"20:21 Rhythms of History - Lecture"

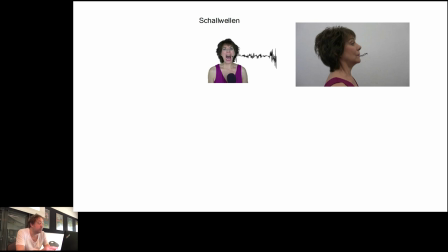(26:04)
In them, I always see a dialectic of oscillation, of movement, also of the time axis from left to right. And on the other hand, the fixation in the coordinate system, the completed snapshot and the possibility of its accumulation.
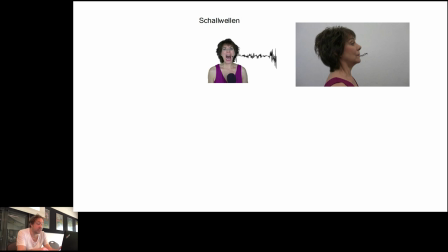(26:20)
Just as this is used as visual material in the film,
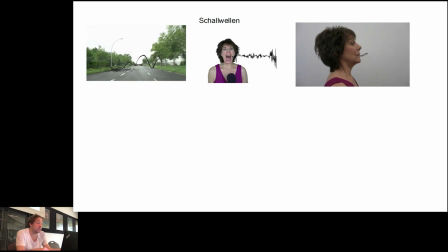(26:24)
I have also placed it elsewhere in very static of the image in
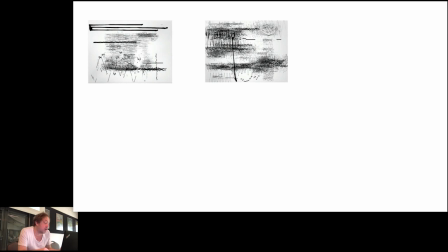(26:30)
works which sound then can be hung on walls or installed in space.
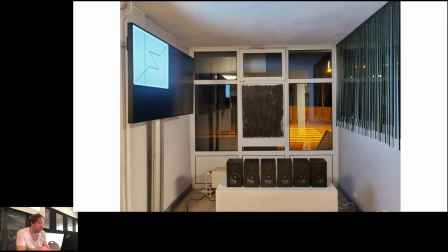(26:36)
Such works were also exhibited in Donaixing in the cinema of the premiere in the anteroom. Then there are the instruments.
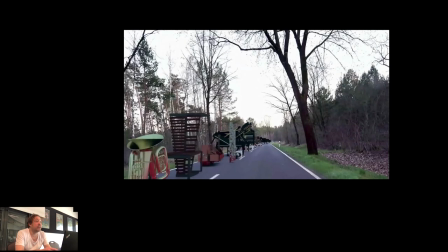(26:47)
There is especially this scene with the street, where there is almost an endless column of instruments.
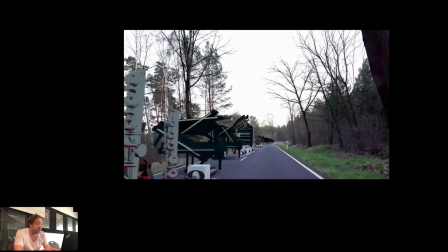(26:56)
That was difficult for some to understand at the premiere, especially in its slowness.
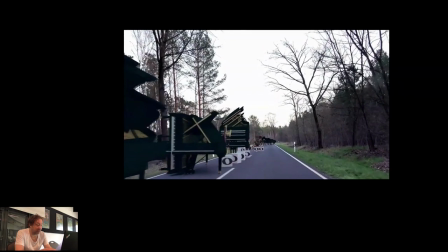(27:03)
I can point a little, without trying too hard,
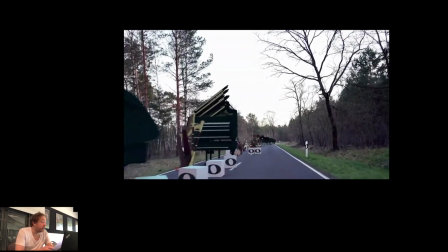(27:06)
to references like the motorway drive in Andrei Tarkovsky's Solaris.
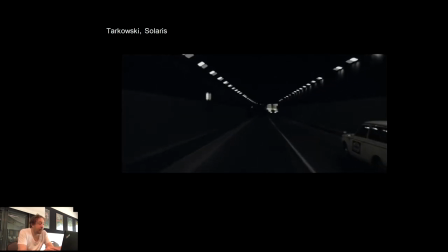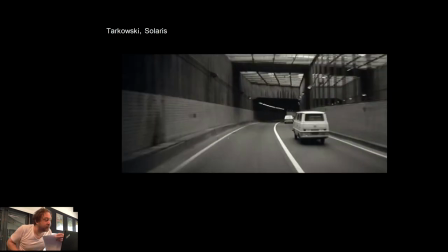(27:22)
A scene which takes, I think, five or six minutes, right during an ordinary film narrative,
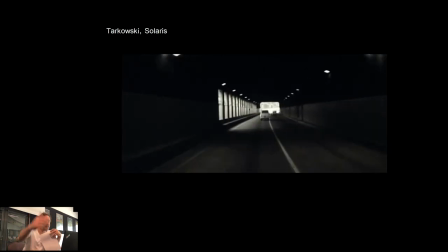(27:30)
then suddenly there's this drive and just the drive for five or six or seven minutes.
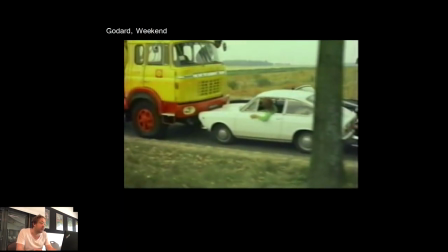(27:34)
All this endless traffic jam in Jean-Luc Godard's weekend.
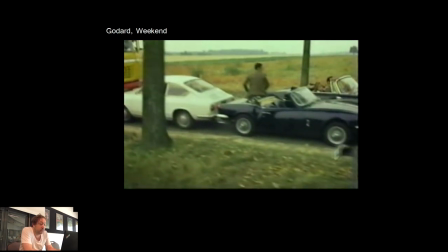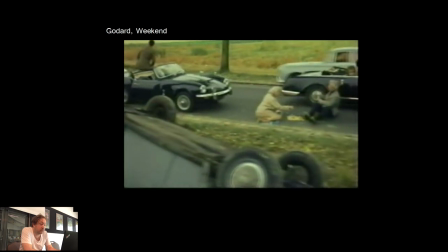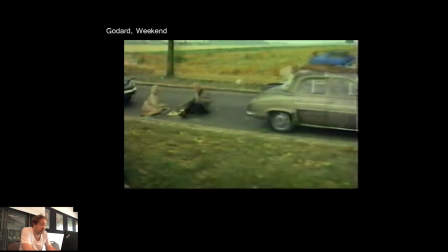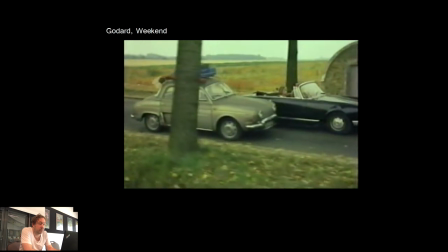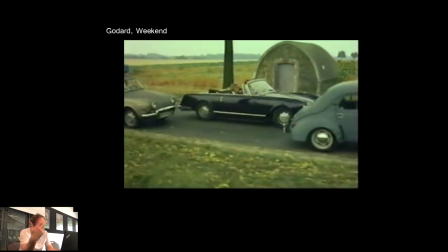(27:59)
A really cruel scene, it kind of takes forever, feels like it doesn't stop anymore, They are simply going along this view into society, of course, all these people here in this traffic chain.
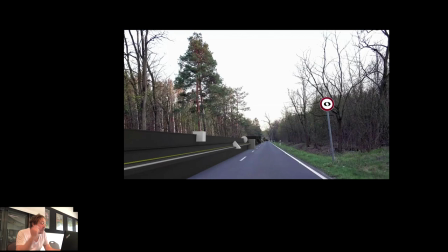(28:12)
In both cases, as in mine, a formal over-length.
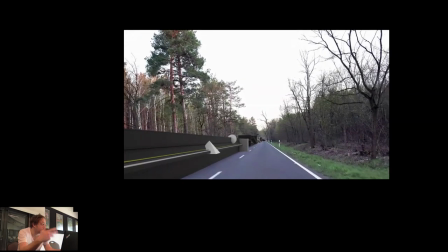(28:17)
But this has its function precisely in the expression of the extreme stretching, this piano, the performance of artifacts.
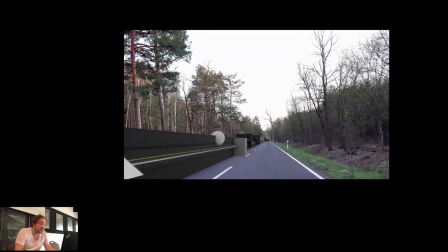(28:25)
At a similar point,
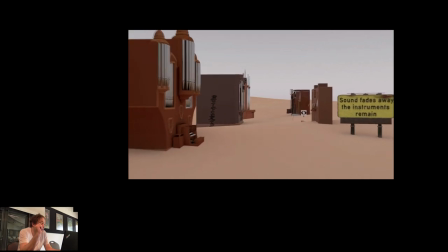(28:27)
only then in reverse motion we see church organs in the desert later in the film. and there are the signs that sound fades away,
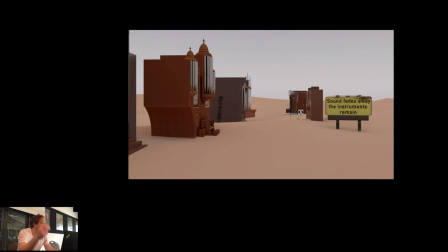(28:36)
musical instruments remain. So we know about the oldest musical practices like those of the ancient Egyptians,
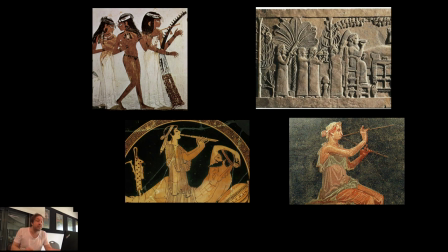(28:45)
the Assyrians or the Greeks and Romans just from their instruments, of their images. The sound fades, the instrument remains. And is there before the sound?
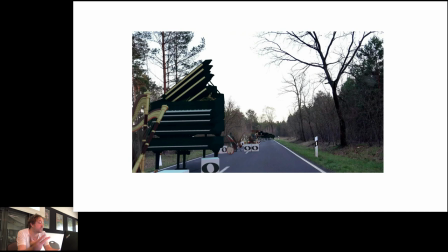(28:57)
And so we see and walk past this almost bestiary of instruments sometimes wedged into each other, fused and sculpturally autonomized and seen from the car. And if you look very closely,
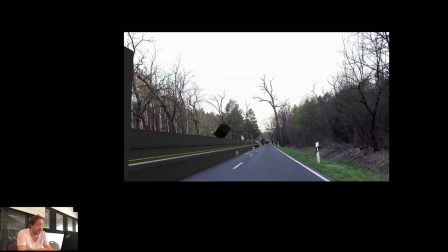(29:12)
you will even find a reference to Albrecht Dürer's Melancholia.
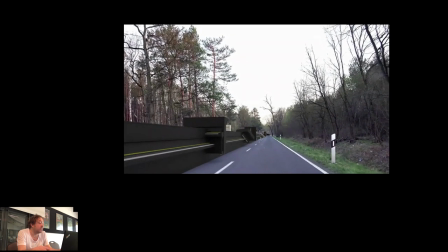(29:21)
In the overlong temporal part of the form is the overlong piano, which we follow from the lowest to the highest note.
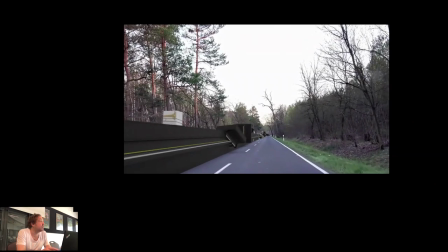(29:30)
But the distance in between seems to be indefinitely divided, as in Zeno's paradox,
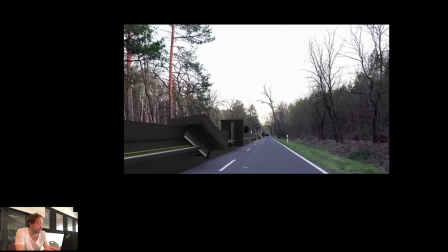(29:37)
and besides, perhaps it's always just the same pitch, at least that's what we hear.
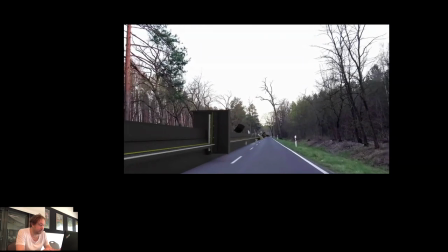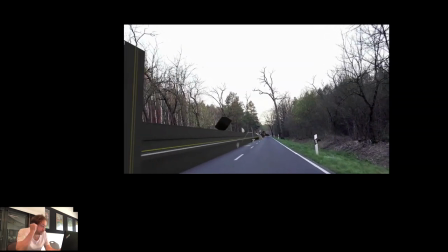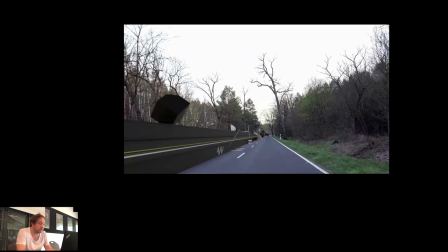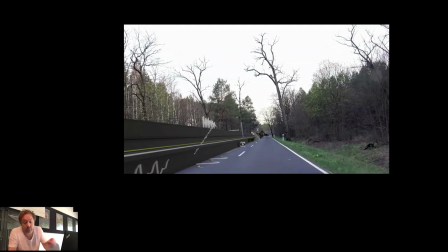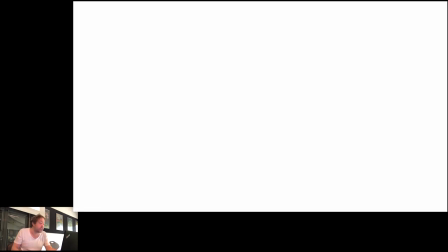(30:06)
I'll leave it for now with these approaches to an interpretation. A concept is never identical with its interpretation.